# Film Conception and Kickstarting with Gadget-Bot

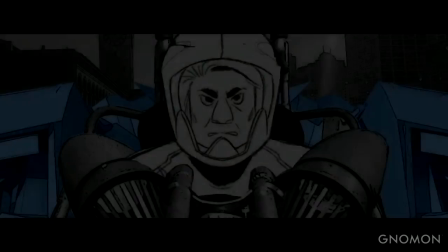988s A race from San Francisco to New York in 12 hours.
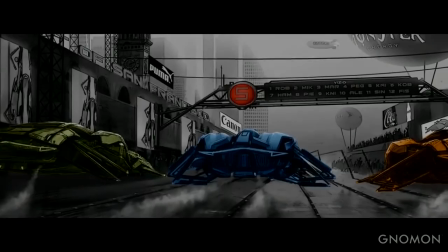994s It is the fastest race the world has ever seen.
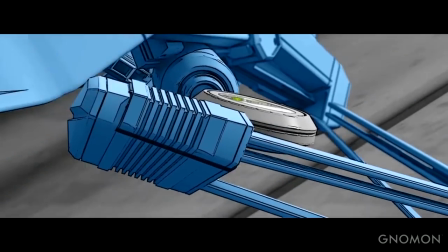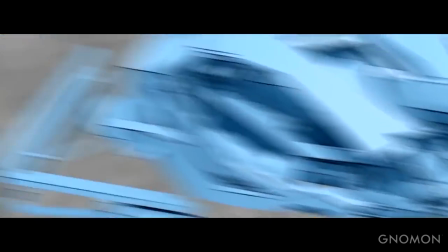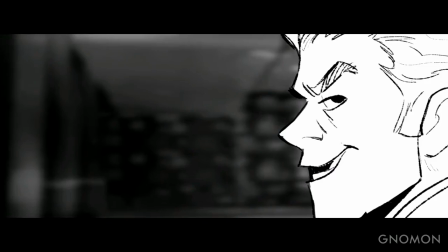1013s Feels like you're being pushed down a path you don't want to go. I beat you in endurance, strength, and speed.
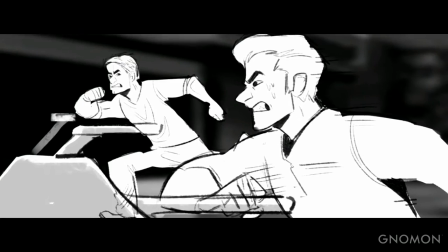1018s You're expired.
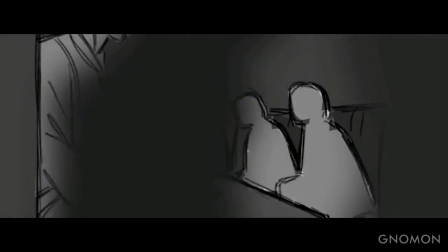1024s Look back and you're so far away from where you once were. Stop it. From what mattered most.
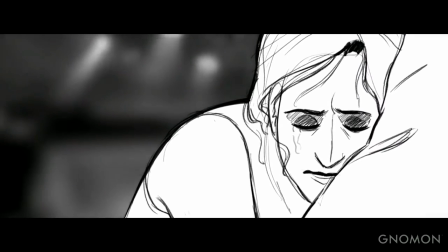1029s Dad? Charlie. What the hell are you doing here? You try to take my daughter down with you, it is not going to happen.
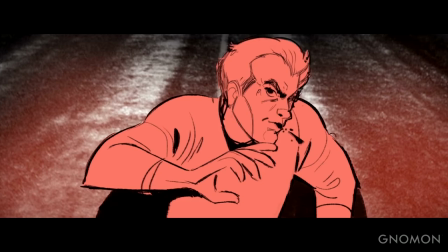1036s A little late to play dead, man. You find out it's not a race, Ethan.
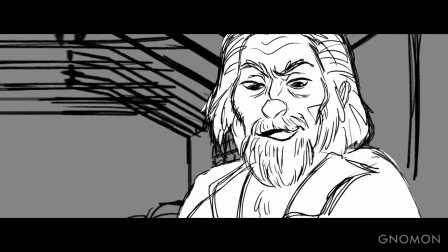1042s Life's made up of moments. Hey! What the hell are you doing? Get this loser! Let's go! And you gotta fight for every single one. You could die out there.
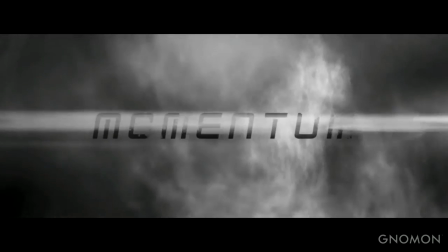So we generated this in order to create sort of an overall spine. Yeah, spine for the project. So we knew what we were doing the entire time. Mm-hmm. Let's see. So once we knew the animatic, what it could be, then we started getting into the concept art and like fleshing out the world.
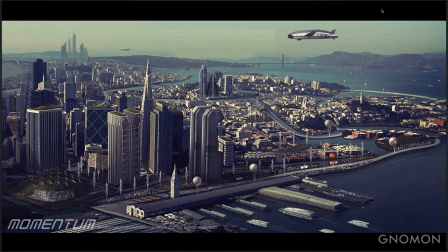1093s
So for example, this is like San Francisco, future San Francisco. What if it's like a little bit more like Venice? Right, and the reason why it looks like Venice is because, like, in our proposed feature, you know, a giant earthquake actually broke up a lot of the land in San Francisco and turned a lot of it into waterways. And that actually segments to why we need flying cars,
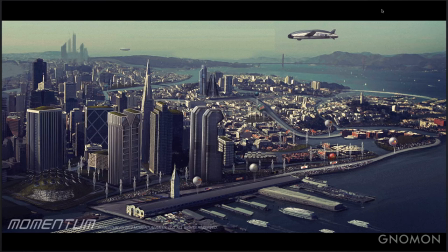1111s
because infrastructure was getting to a point where that is so expensive to rebuild that someone just was like, well, you know, it's not that expensive to do flying cars. Why don't we give it a shot? And to prove his concept, he decided to have a race from San Francisco to New York in 24 hours, and that's where the whole story started. Which generated, the United 4000, which is what this story takes place in.
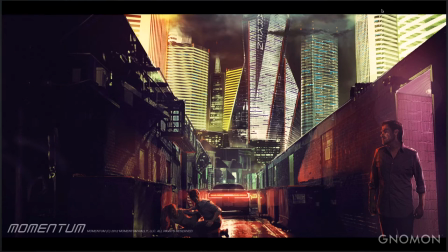1133s
And like the Baja 1000, that race was generated by Honda originally to show off their motorcycles, that their motorcycles could make it across the Baja in a couple of days without dying, but it was grueling on the drivers. And so this project was running with that same theme,
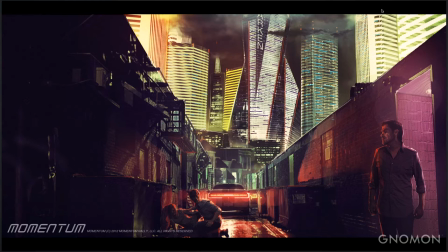1152s
that a new vehicle was invented, but is extremely experimental and dangerous for the drivers. So this image was also setting up some more mood for our world. This is deep within San Francisco, and so we really wanted to play with like atmospheric cloud weather, things like that, but also how tall structures have gotten within the cities.
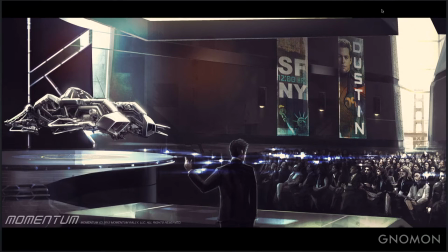1172s
And those were our main characters in the alley as well. And then this leads us into the vehicle being unveiled for the first time by Constantine. Yeah, and Constantine is the guy who decided, who found the technology to be able to build cheap cars. And this is when he was unveiling it to, you know, all the people in the auto industry still making traditional cars. And a lot of them were in disbelief of this race and didn't think that they can go anywhere. And so this is our overall map.
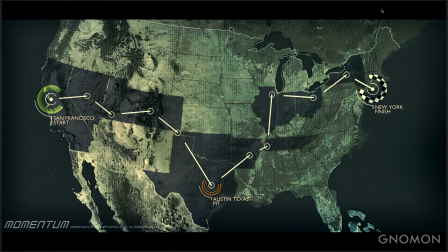1198s
This is what the drivers are supposed to run through in about 12 hours. 12 hours is supposed to be what the overall race takes place in, but you're supposed to finish it faster than that overall. So that's supposed to really show off the speed of these vehicles and the different types of terrains they're going through.
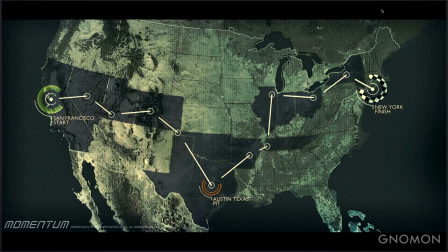1214s
They can't fly like a jet. They still have to stay somewhat close to the ground. Mm-hmm. So there's lots of terrains they have to go over with their magnetic systems, right, like rally vehicles. Right. And for our short film, we only covered essentially up to New Mexico. Yeah. And, kind of goes through the drama of the main character trying to, you know, cope and really, like, get used to the fact that he's, you know, like a flying car is not exactly a car, not exactly a plane, but somewhere in the middle. Yeah.
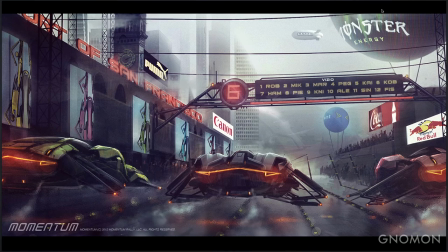1250s
So this is one of the first fittings that I did for San Francisco, the starting line, and so this is kind of giving off the mood and the feel of the place. And we still wanted to go with a race theme for the entire project, so not everything was designed.
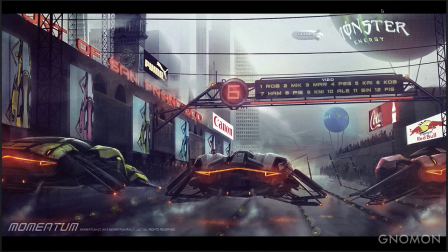1265s
The idea is they're still using, like, rock and roll trusses and things like that for the setup of the race as they're getting ready to go.
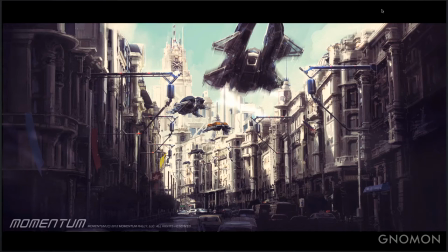1272s
Yeah, and this one's like an iteration that Mark did on top of his initial painting that we were all inspired off of, and just taking the vehicles that we designed and then also elaborating more on the emitters.
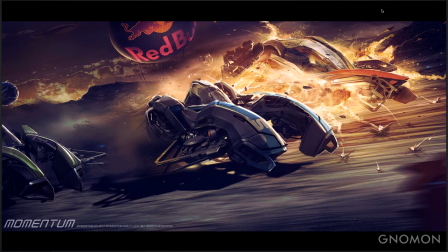1286s
And this is an explosion painting I did. it's the New Mexico leg of the race, right? Yes, exactly. Yeah. So this was supposed to hit on a key point within our story and our script, which is as the drivers are racing across, certain emitters pass over each other as the drivers are trying to drive dirty or pass each other in certain ways,
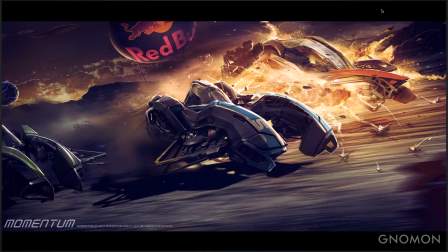1306s
and things just go wrong as they're in the middle of the race, since these things are so experimental.
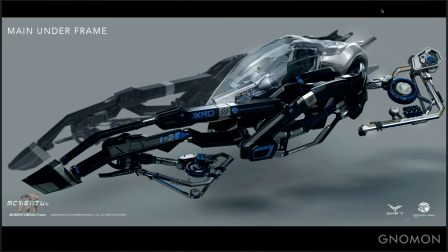1311s
Mm-hmm. And the idea is that the project itself is not a death race, but it just inherently is dangerous with the way these things are built. And so this was the final design we came across with our vehicle. The 3D model was built by Mark Yang and myself.
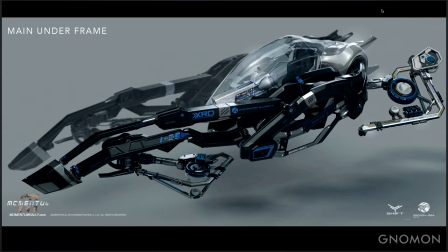1327s
Mm-hmm. We finally landed on this skeleton.
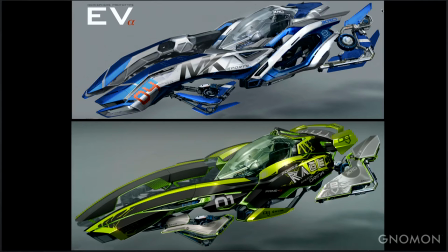1332s
Right. And then after that, we started generating the different shells. Right. And the reason why we went with one skeleton is we could only really build one model with a limited budget as well. With a limited budget. We can only build one model with a limited budget, and we also went with different skins on top of it.
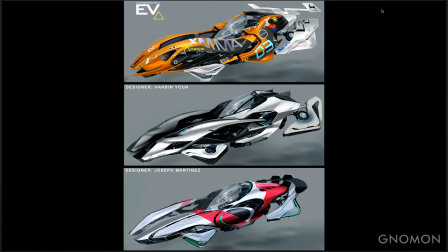1351s
But if you look at also a lot of, like, rally cars as well, you know, the undershell of what consists of... They're all the same. It's really not that different. It's really, you know, the fairings that they add to it and the sponsorship logos and all that.
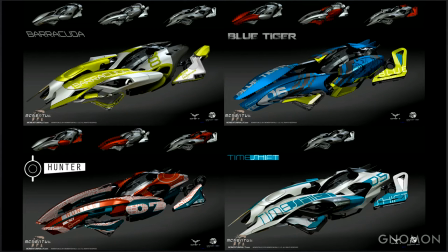1362s
And so the vehicle keeps splitting. What we did is we generated different shells for these guys, and then we would also mix-mash the shells through all the different background vehicles. That way we'd have them racing along with the main vehicle.
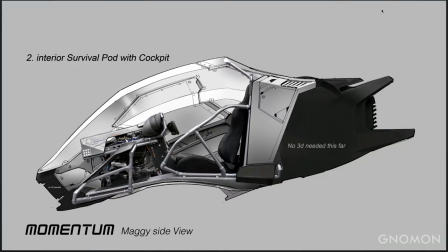1374s
Right, and we've had a lot of talented automotive designers actually help us with some of these drawings.
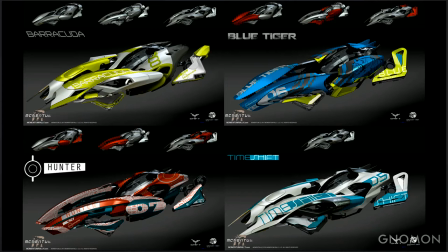1381s
One of them is working for not Tesla, but the other company, Hobbin? Faraday. Yeah, I mean, we're working for Faraday.
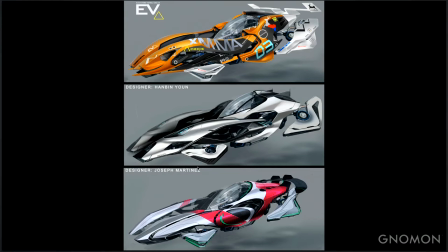1387s
Yeah, I'll go back to this one, but this is Hobbin and Joseph's initial ideations, and this really sold the look of them being almost kind of like Le Mans cars in some ways, too,
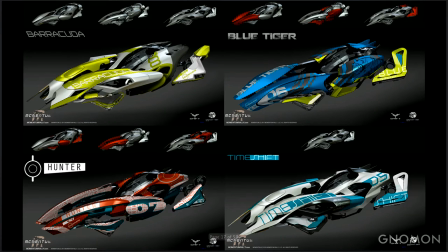1398s
with their paint jobs and their skin aesthetic, but on this rally-like chassis. Yeah, I mean, like, what we're able to do is get friends that, you know, do transportation design as a day job. It's, like, really helped us flesh this out to be really automotive. Yeah, and that really shows, like, what a team effort this project was, because we learned a lot from our transportation friends.
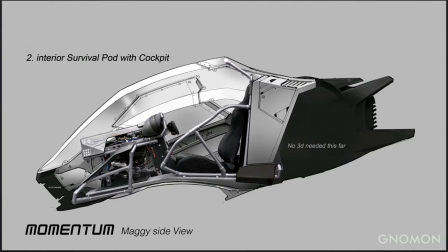1418s
Yeah. So after we came up with the base design for the vehicle, we then really got into what's the orthographics of this thing so we can build it out.
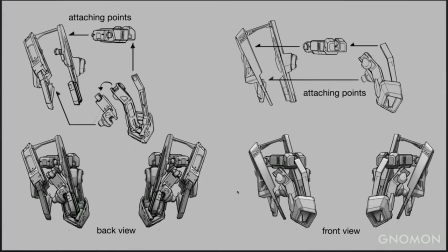1427s
Mm-hmm. Oh, I'm sorry, go for it. Yeah, I mean, a big part of it was figuring out what do we actually build, what actually is built in 3D.
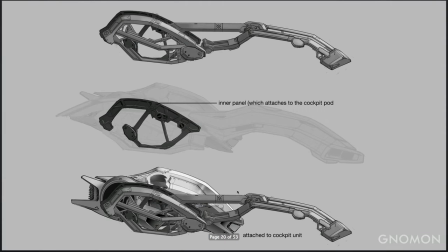1434s
So at this point, we're going through the building of the chassis, then Mark and Robert went through the orthographics, especially for, you know, for 3D, and for logistical things for us ourselves. And we could have jumped straight into building this thing in 3D, but Mark and I, since we were doing this in tandem with each other, we both really needed to know what each other was doing.
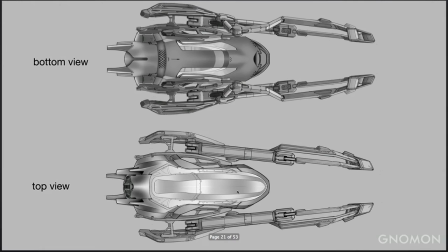1453s
There were so many little parts to build for this vehicle. So we did these orthographics off the bat, so that way we both had an understanding of what we were going for.
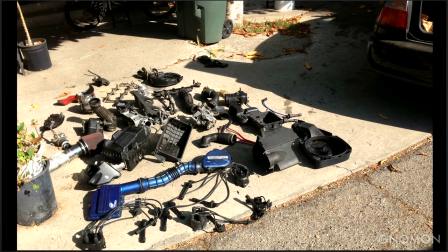1462s
So then after we did those, Peggy and I went to a junkyard
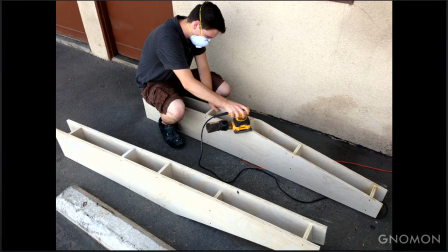1466s
and just found a ton of different pieces to start building this cockpit for the vehicle. Mm-hmm. And then me and my nephew actually started to build the underframe for our cockpit.